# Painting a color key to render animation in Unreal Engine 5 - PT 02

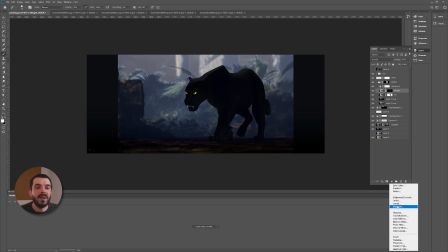741s
Maybe I can do an artificial rim light myself through another exposure on the panther. I am going to push up the panther exposure, and then I also want to color it, so I could use a hue and saturation again, colorize it to the side.
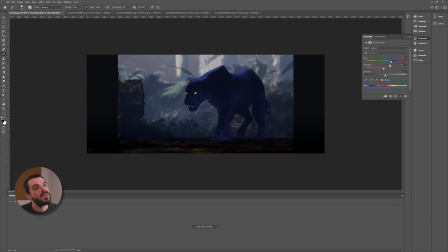754s
Maybe I want the rim light to be kind of bluish like the background. There you go, something like this probably will work. And then I'm going to put both of the adjustment layers into a group. I'm going to mask that group. This group is going to be my additional rim light.
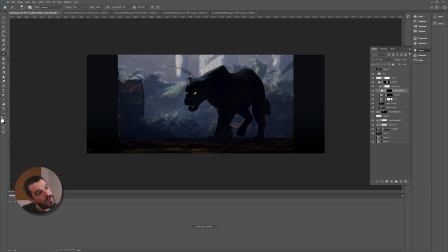770s
I'm just going to paint a white outline where the rim light is going to be on my tiger. I'm going to bring out a little bit more of the volumes there, because the rim light we had earlier on was okay, but it wasn't colored to begin with.
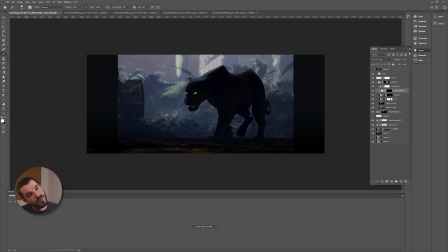785s
It was a bit soft. I want something a little bit more determined there, something a little bit clearer so that I can paint the volume a little bit better. In practice, what I'm doing here is just painting on the left-hand side of the screen. That is the right-hand side of the panther.
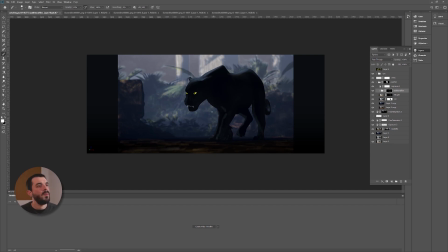802s
That should give me a line of light that is going to detach the panther a little bit better from the background, hopefully. There you go. So if I do the before and after comparison, this is before and this is after.
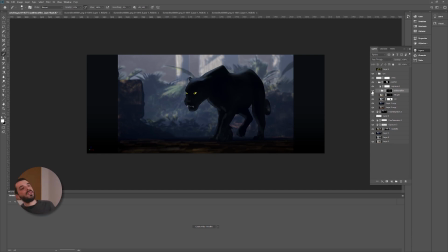816s
So now the panther sticks out a little bit better from the background, which is still a bit too dark. I think I would like to have some shadow rays, some volumetric shadows coming through the background, because the background is a bit too bright, at times a bit too dark, maybe like in the foreground.
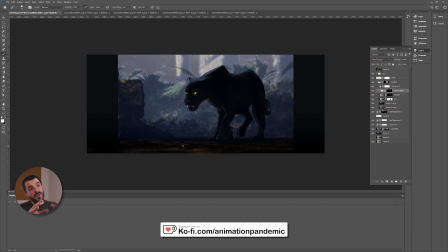833s
So I maybe want to create a little bit of canopy of the trees, even in terms of what happens here behind the panther.
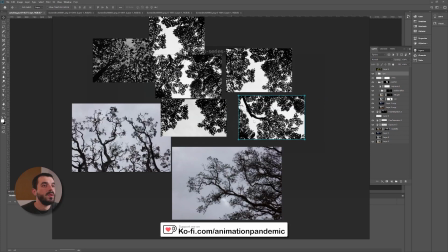841s
So I'm going to save this. I'm going to grab another gobo, maybe this one from my PureRef collection there.
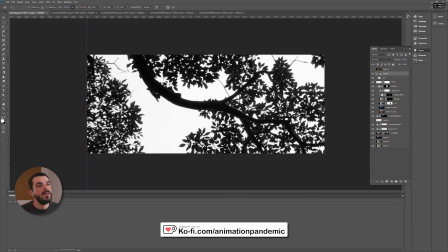848s
I'm going to make this thing a little bit bigger.
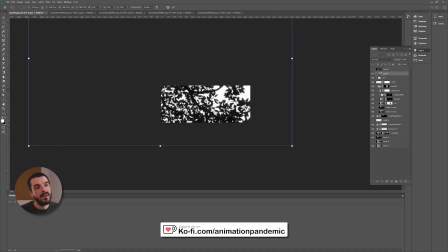851s
And the idea is that I will use this one to create the sort of volumetric shadows that I wanted.
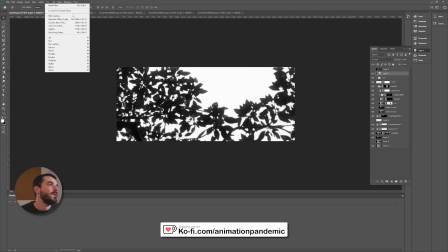857s
Let's see if that works. I'm going to first of all blur it.
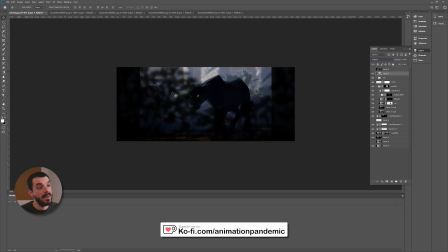861s
Then I'm going to set it to multiply so that you see when we have the dark leaves, they're going to show up, and when there was white, we're not going to show anything.
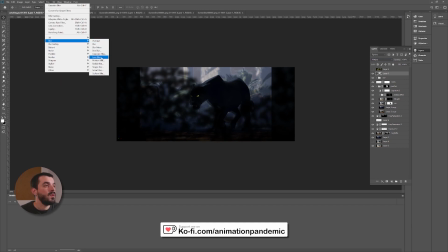869s
Then I'm going to go into the blur tool set again, go into radial blur, and I'm going to set this thing to zoom.
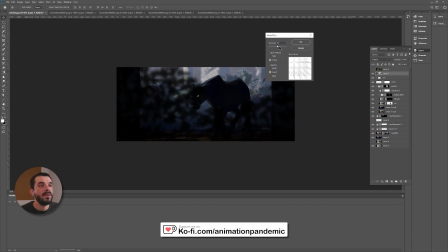877s
I'm going to bring the pivot up there to the top left. I don't know, I will try 63 as an amount. I'm going to wait a little bit. And this way we should get There you go, some god rays in there. I think I blurred it a little bit too much as a first pass. It should probably be a little bit clearer.
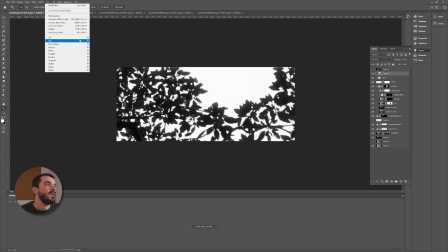894s
So I'm going to go back. To be fair, I blurred it and blur it a little bit less, something like this.
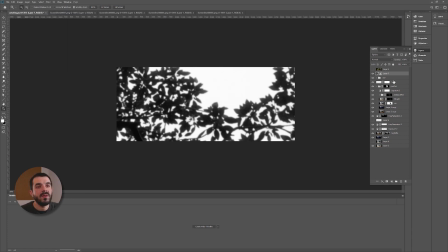900s
And then I'm going to try again. Maybe I'm going to convert it for smart filters so that I should be able to control the zoom blur afterwards.
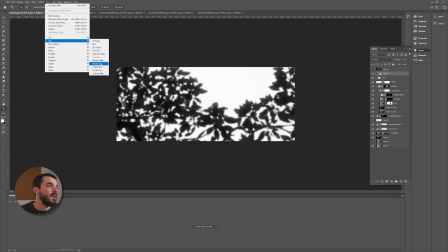909s
Let's see. I'm going to create again radial blur. Let's see if that's a thing.
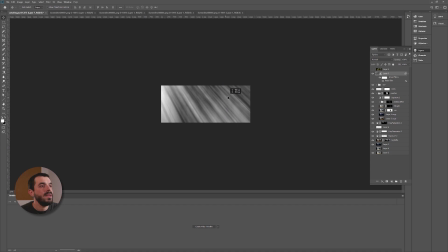914s
The problem is that the rays are a little bit too small. Oh, there you go. There's something there.
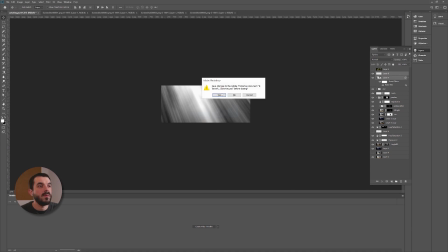919s
This looks about fine. In fact, probably I can just merge this mod filter there and already have a look at how these rays are working.
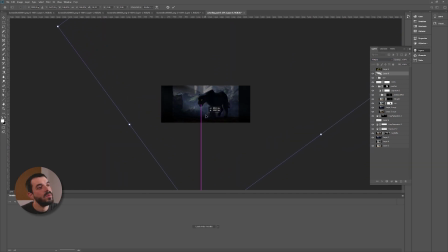928s
Well, that could work. That could be a little bit wider. It could probably be a little bit brighter behind the panther itself.
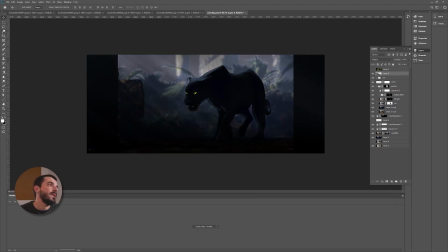937s
There you go, and that's going to give me a little bit of texture even in the environment, and I can maybe create a mask so that again these guys will be less visible here in the background and away from the origin,
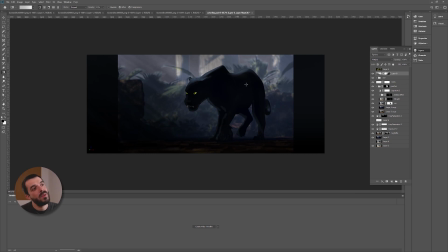951s
so that we don't smudge everything with god rays, and so that we keep the panther silhouette a little bit more visible there against the background. There you go, that could work maybe. I find it a good idea in general to convert everything to black and white through an adjustment layer.
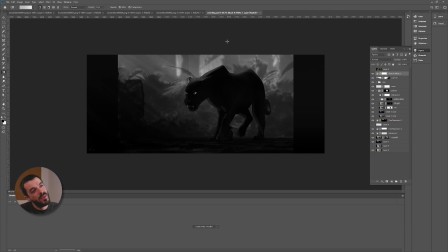967s
That gives you a very good indication of the tonal values, and you will see if anything is too bright or too dark. That makes me think that maybe I can push up the brightness of the background a little bit. So I'm going to go levels. Actually, it's not the brightness, but the black point. There you go.